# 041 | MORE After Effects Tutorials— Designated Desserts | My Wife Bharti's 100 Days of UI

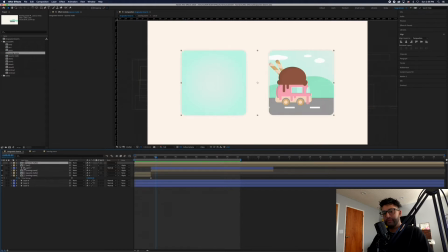(4:04)
So you'll see I use those square mats as the mat for the main animation, and then I split the animation. So what happens is it's actually one comp inside of these 2 mats. So when it transitions from the left side to the right side, it's actually the same animation.
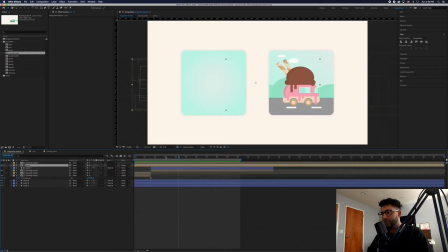(4:23)
It's matted in between 2 different mats on top of this, so that's why it seems like it's going from one to another, and that's why the timing is so perfect.
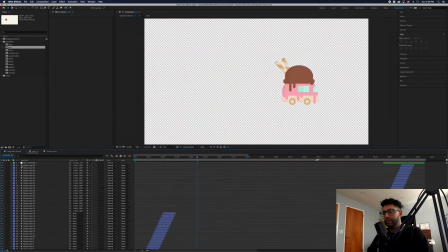(4:31)
So I'll break that down here. Basically, we have this first comp, which is all the car animation pretty much, and it's just kind of taking you through.
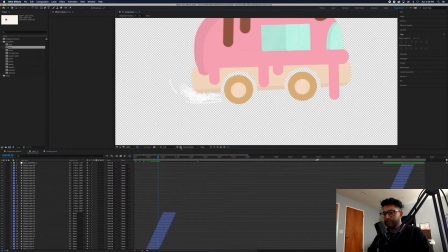(4:39)
You'll see if I zoom in here, let me turn this off, you can actually see, you see the white background.
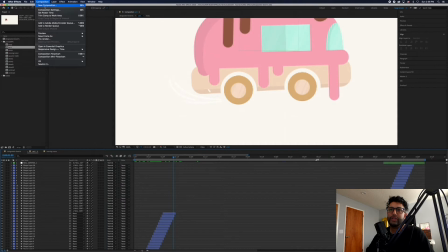(4:46)
Let's change this composition settings so that we can see it a little better.
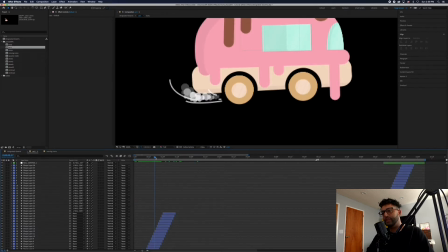(4:53)
So now you can see, like, I kind of like don't get too often get to play with strokes and stuff like when I actually do traditionally animate. So this was kind of fun. So had some like smoke emitting, like he's like burning rubber, and then kind of zoom back out,
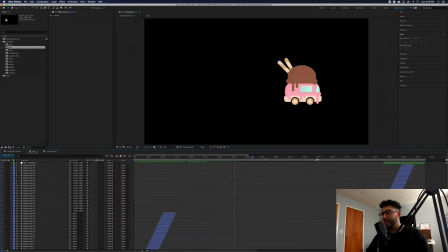(5:08)
and then it moves from left to right as I mentioned, and then it does like it's pretty much stationary. So that's the cool part. That's the trickery of the background moving in that next comp that I'll show you is pretty much giving most of the movement. So I just timed it so that when it hit the cone in the other comp that this car would react.
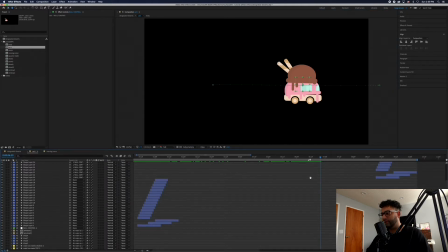(5:26)
So most of the movement is actually coming from
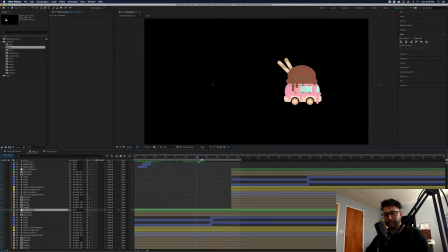(5:31)
let's see here, hold on, I gotta kind of reassess myself too. I haven't really looked at this comp in a while either, so I'm just gonna be honest with you guys. So there you see, I'll just go through the actual movement of the car. You see the car there's the main null that's controlling pretty much all these layers as I separated each one.
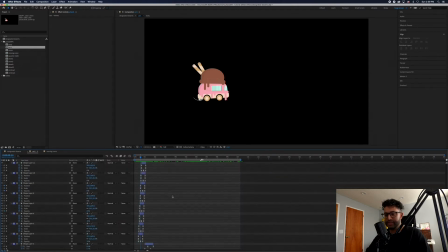(5:48)
So like if I collapse out, you could see there's quite a bit of keyframe work going on in here in this comp.
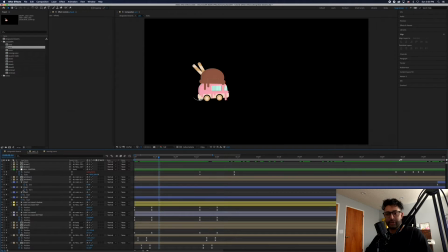(5:55)
So I separated pretty much everything so that I can control it. Some are native to them, some are pre-comped, like the window and stuff like that if I zoom in. So let me come back out in this timeline. And you can see each individual element I kind of treated and kind of went in and animated each individual element.
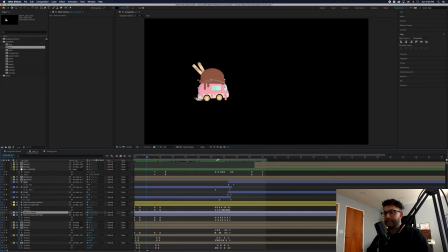(6:12)
Stuff is parented to certain individual main pieces that are like, so for example, the shadows parented to this main ice cream cone comp. So however that piece moves, the shadow will move the same way. And so kind of just did your traditional keyframing.
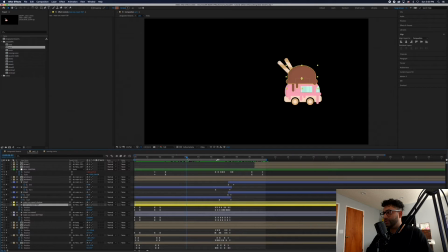(6:27)
I mean, it's just mostly PSR, position, rotation, scale. I didn't really need to use scale for this one, but a lot of the movement comes from just going in and just off animating each layer so that it looks like it's like interacting with each other. Obviously I looked at some videos to see how like bouncing would interact. I mean, it didn't have to be perfect.
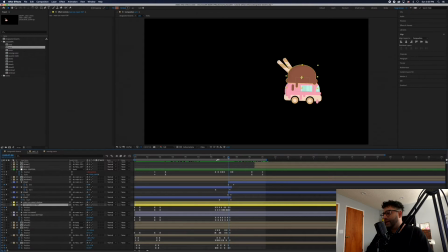(6:44)
It's kind of got this cartoony vibe anyway, so it could be kind of rough. I'm actually having sound design worked on it right now too, so the final piece when it goes on Vimeo will have some kind of like ice cream truck kind of cartoony sound car effects and stuff,
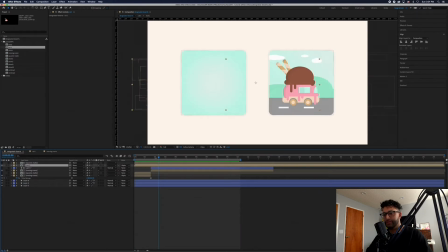(6:59)
so it should be pretty cool. So let's jump back into this main comp again. So you'll see that car's comp, all the animation that was going on is within that main comp. As I mentioned before, the car moving from left to right in its comp is actually open, but it's matted here, so it's in two separate pieces.
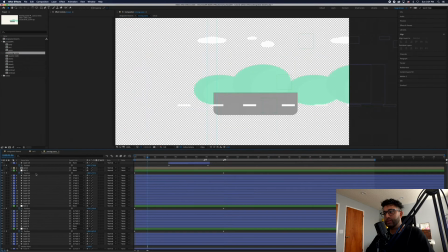(7:17)
So that takes us to the moving scene, which relatively was pretty straightforward.
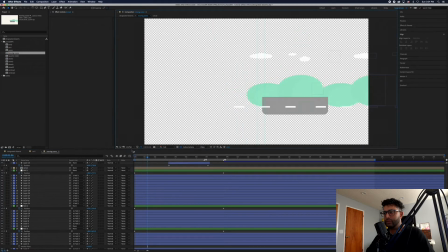(7:22)
I didn't do anything too complex with this. I think I just took a lot of these I parented a lot of the shapes to a null, and then I moved the null to a position where I guided it off. You see those two guides right there, the blue ones right here. And so I just timed it pretty much.
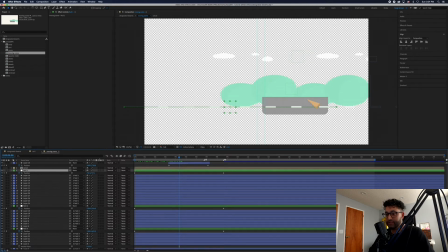(7:38)
I just set an expression loop so that it would set to continuously keep looping on all these nulls position, and that so that when it hits its back point, it'll just keep going right in the main comp. So in this one it didn't work out that way.
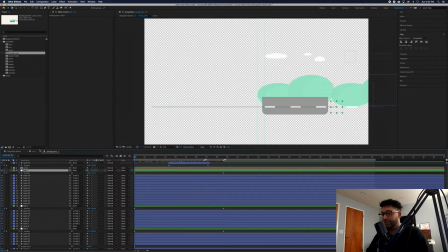(7:54)
It ended up looping and didn't need to loop for that long, so I just took the loops off and then I just animated the position so that it would match. It's only a 10-second animation, so I only really needed to animate 10 seconds worth of stuff content going, so didn't need to reloop. So that part didn't work out.